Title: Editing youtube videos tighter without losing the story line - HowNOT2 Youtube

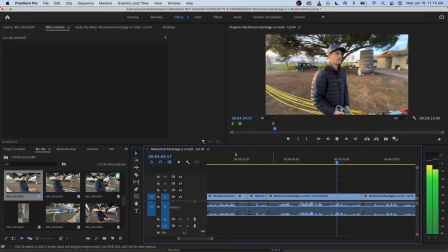2731s Not quite 9 times more, but it's close. It's still off by 30% or so. Let's try 13.1. It's close. Still off by 30% or so.
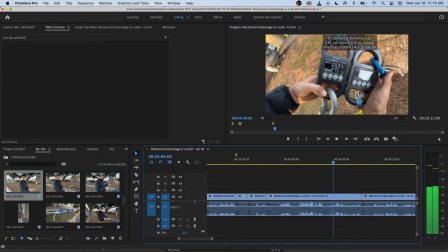2742s
We don't really need Bobby's thought. It's kind of a really, I'm not looking at the camera.
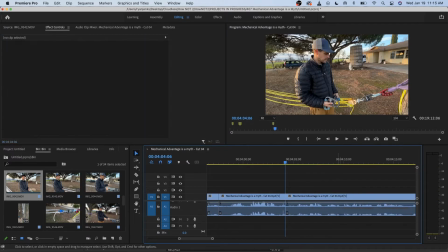2748s
We don't know Bobby's there. It's kind of a weird.
It's more, but it's close.
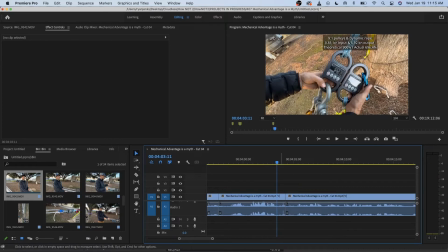2753s It's more, but it's close.
Yeah, that's, I don't know if that was like that or if I did that.
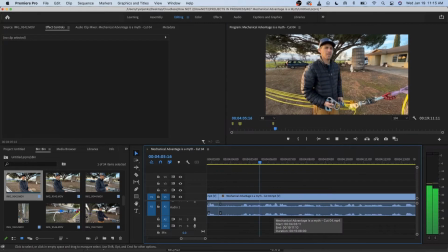2762s Let's try 13.1. I added little pulleys on the tail end.
I look tired. That's fine. Cut off that extra.
Let's try 13.1. I added little pulleys on the tail end of the big pulleys.
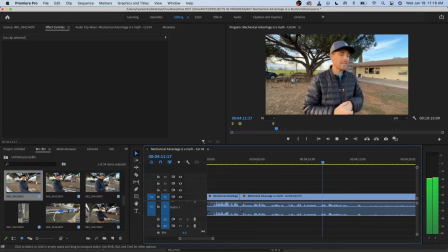2777s So now I've got 13 strands here, and I've used all of my dynamic rope to do this. So now that.
Let's see what kind of B-roll we got for that.
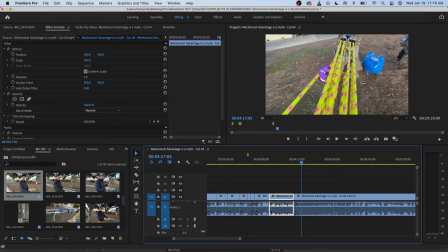2796s
So all of this is draggy. And see how there's no audio? I'm not talking. This is literally perfect B-roll.
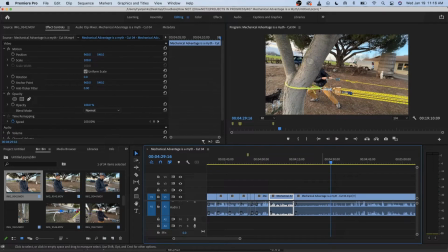2816s
So what I could do is,
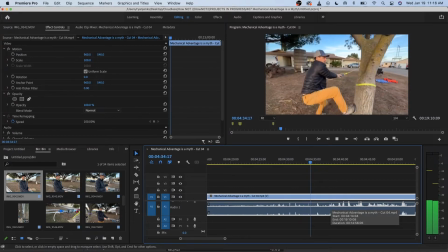2825s
let's just get to the data.
I did get one.
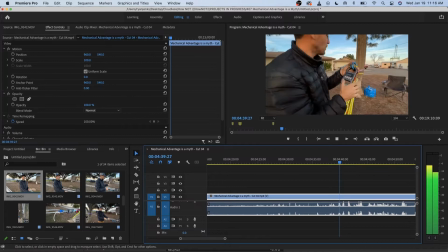2831s
So we got. All right, so boom, we got one. There's no conclusion. There's no thought to that, right? So the thought was, I got one, which is amazing for springy rope.
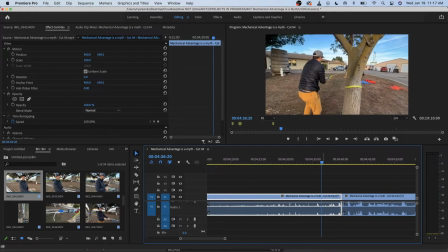2848s
But since the thought isn't there, all of this now is my B-roll transitioning into like that scene right there.
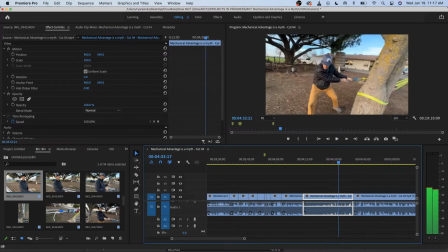2863s Yeah, that's one.
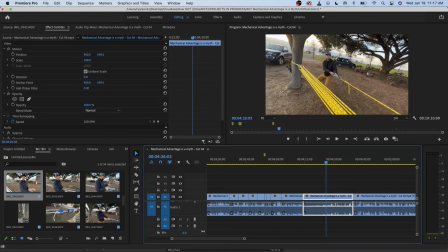2870s
Like those 3 shots, like that's the money shots right there. Okay. So maybe we will use the audio from both. Well, first of all, that's not what I want to do. I want to use.
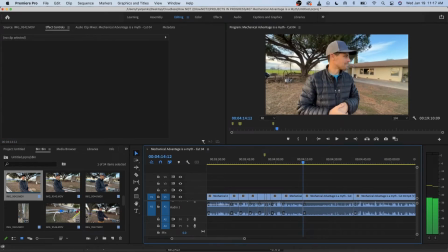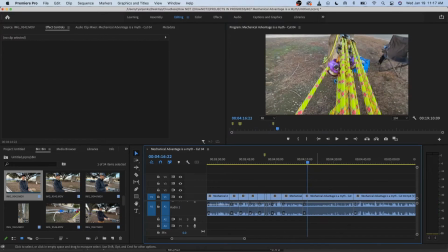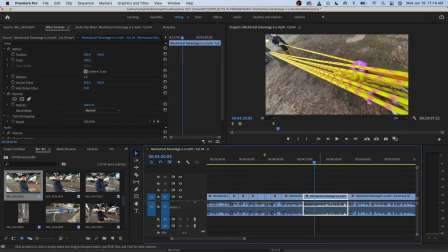2896s
So from here to here is me,
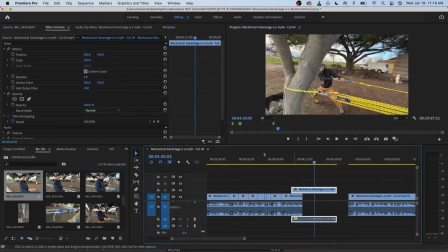2906s
up, down, over.
Added little pulleys.
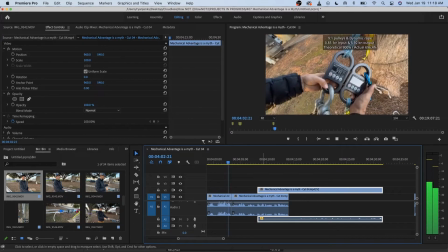2913s Times more, but it's close. Let's try a 13.1.
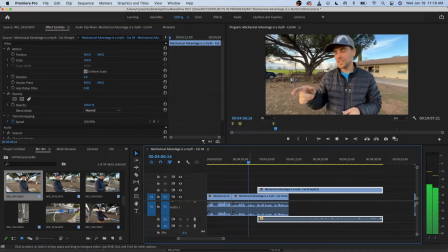2920s I added little pulleys on the tail end of the big pulleys. So now I've 13.1.
I would say I would cover all that up.
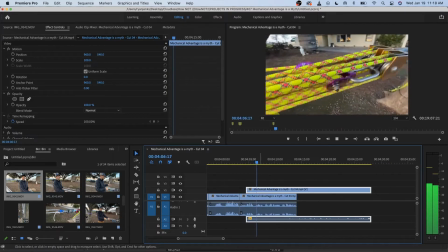2933s I added little pulleys on the tail end of the big pulleys.
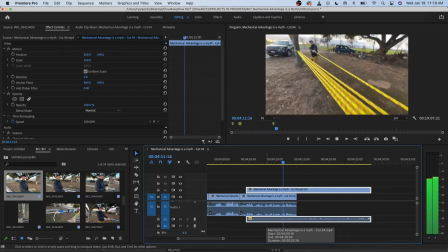2937s So now I've got 13 strands here, and I've used all of my dynamic rope to do this.
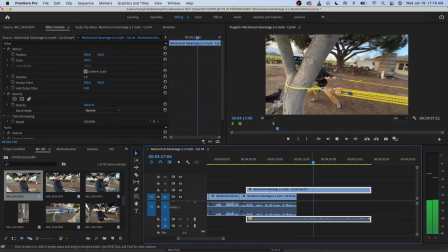2945s
I don't even mind that audio.
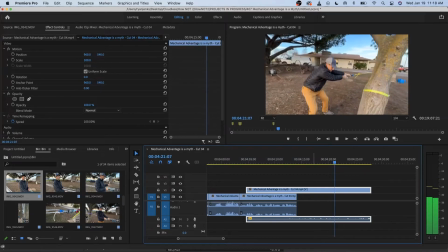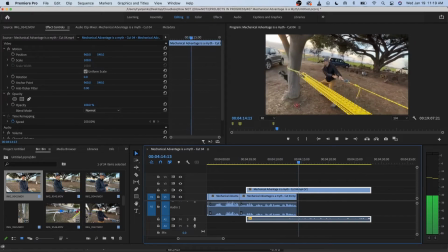2954s So My dynamic rope to do this.
1, 2 pulls at the most.
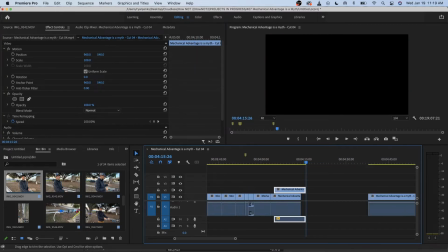2960s
There's no audio talking. There's 2 pulls at the most. No one needs to see me pull more.
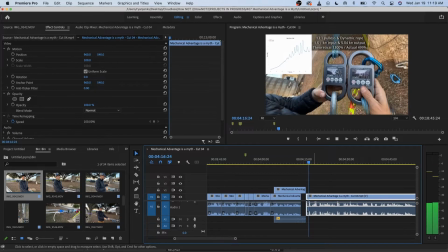2965s
So let's jump right into it. We got 5. People can see the graph.
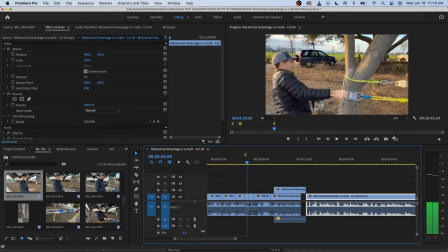2973s
Like, people can see what I'm doing here. Now, this last one didn't have a graph.